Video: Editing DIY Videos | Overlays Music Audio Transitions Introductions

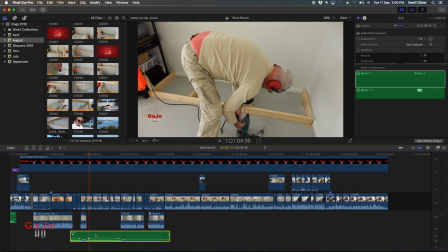(8:17)
Talking about overlays again. And pretty soon anyway jumps into time-lapse.
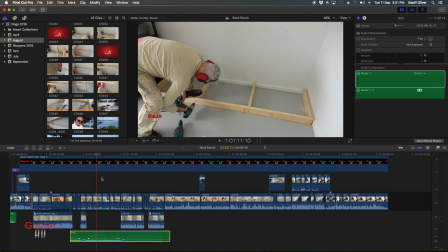(8:24)
There we go. So this is where the 1 hour of footage got condensed because
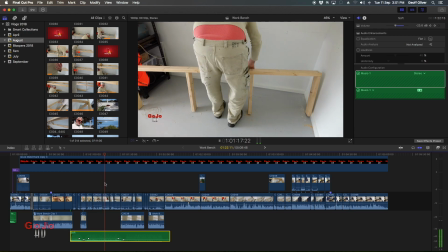(8:31)
it's just way too long for a YouTube video, for any instructional video.
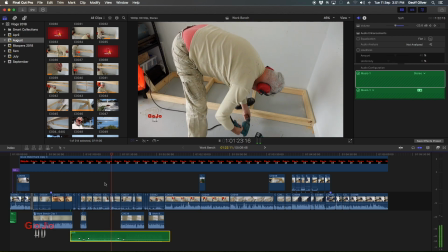(8:36)
There's just way too much material, so speeded it up in a variety of speeds from different shots,
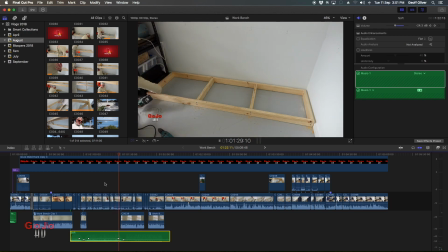(8:42)
from 2 times to this is I think this is 20 times, but I used 2, 4,
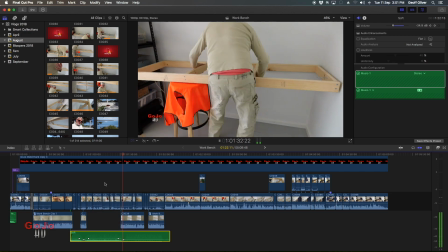(8:48)
8 and 20,
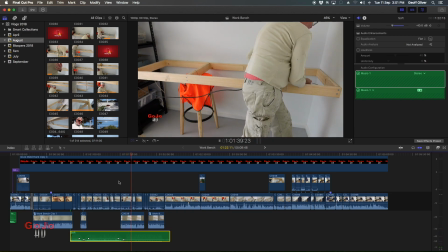(8:51)
and just depending on what was going on, and because you don't want to lose detail in the action by going too fast.
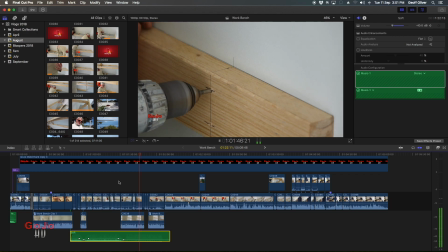(9:00)
You've still got to keep it understandable. So that's what was going on there.
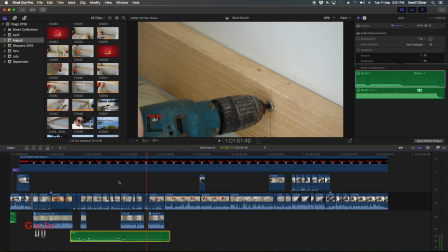(9:05)
Okay, we'll keep jumping forward. All the time I'm thinking about audio levels here.
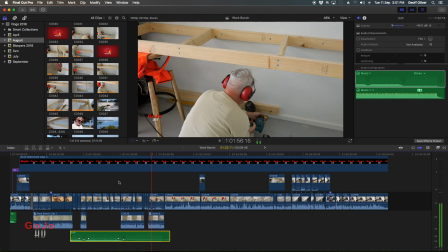(9:11)
So for like when I'm using these tools, I'm thinking I don't want the sound of the tools to be dominating over the voice. Obviously I want it the other way around. I want the voice dominating the sound of any tools.
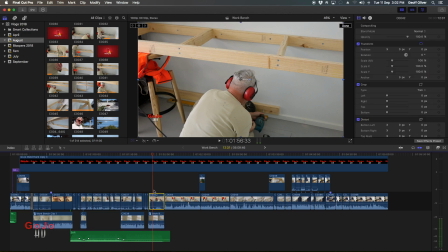(9:25)
And then underneath that, so on this top track is the vision with the sound of the tool there, which is I've got it at -20. And then I've got me doing the voiceover, talking into the camera.
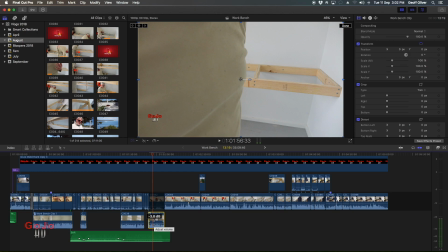(9:41)
I've got that just at -3 because I'm really up close to the microphone, so I thought I need to tone that down a bit, because in the other shots, like back at the beginning,
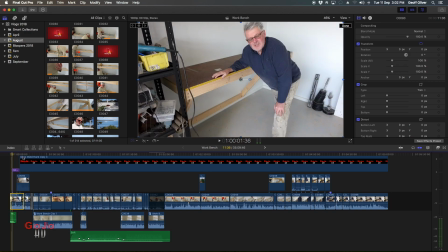(9:52)
I was at a distance from the camera, so that needed to be bumped up a bit.
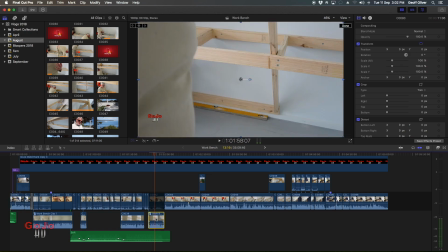(9:58)
But back here it needed to be turned down a bit, so -3, and then the audio underneath, the music underneath it has gone way down to -40.
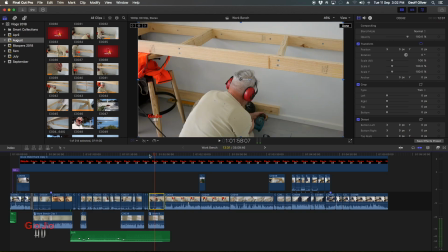(10:08)
So that kept it in a bit of balance, hopefully. So you can hear the tool going.
Once this bottom plate is in place, then it's a matter of working out all these weird angles.
You can just hear the tool going, give it a bit of context.
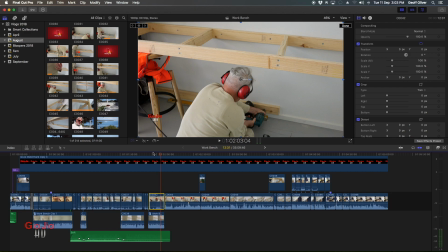(10:24)
The audio voice explaining everything, and underneath it, almost barely audible, is the soundtrack of the music.
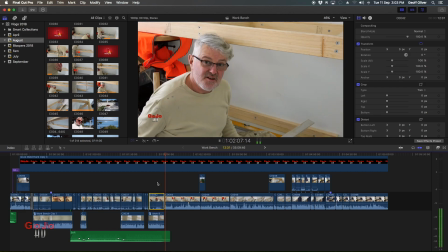(10:35)
Keep jumping forward, then we go to thinking of audio again. You can see I've kept this at 0 because I'm sort of midway from the camera, and so that was okay. A photograph.
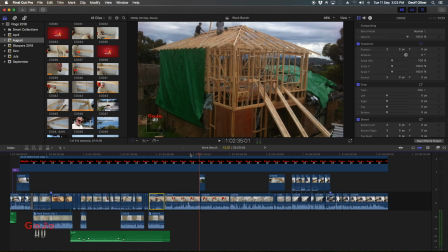(10:52)
I've thrown in a photograph of, actually it's Daniel on a roof, it's not me. I'm behind the camera in this one, but photographs in video is often a good thing,
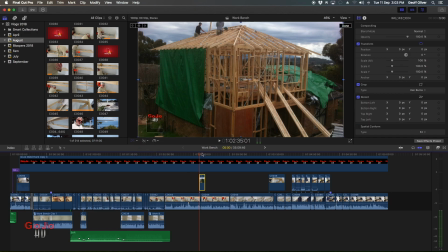(11:04)
but a really neat thing that comes up with Final Cut Pro is you can do this automatic Ken Burns effect.
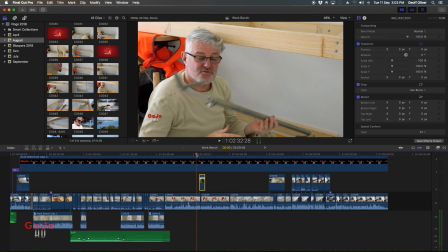(11:13)
Just adds a little bit more to the vision other than just a static shot.
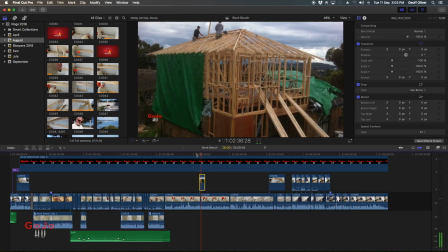(11:19)
So there we go, and there you go, there's the Ken Burns effect all built in.
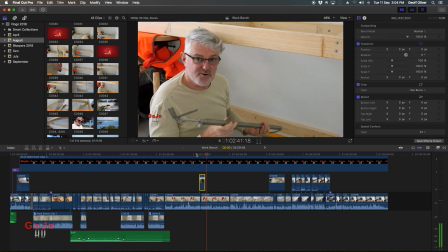(11:25)
You can adjust the parameters of it, of course, but it just adds, once again, interest, keeps the viewer's brain active. There's things happening the whole time. And I've just realised while I'm looking at this that I've got the watermark way too high.
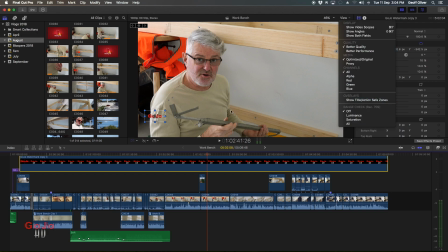(11:44)
Let's talk about the watermark. To get the watermark in position, I show titles here, and you can see I've got it way too high. I need to get it down lower, out of sight a little bit, out of direct line of vision. I keep it down there towards those edge, and I use the
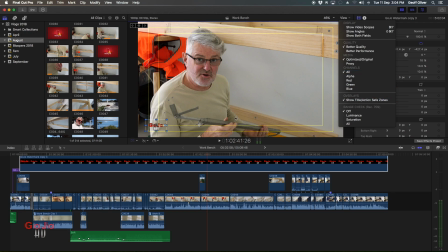(12:05)
title and safe zones parameters to sort of line it up. So yes, that needed to be moved. Thank goodness I saw that before I published the video.
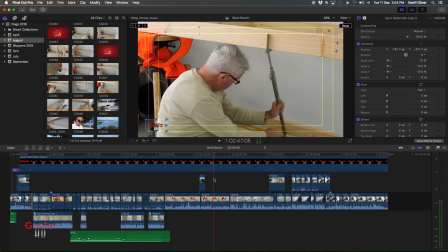(12:16)
Okay, what else have we got here?
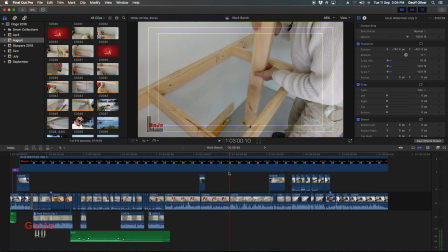(12:23)
Jump forward a little bit more.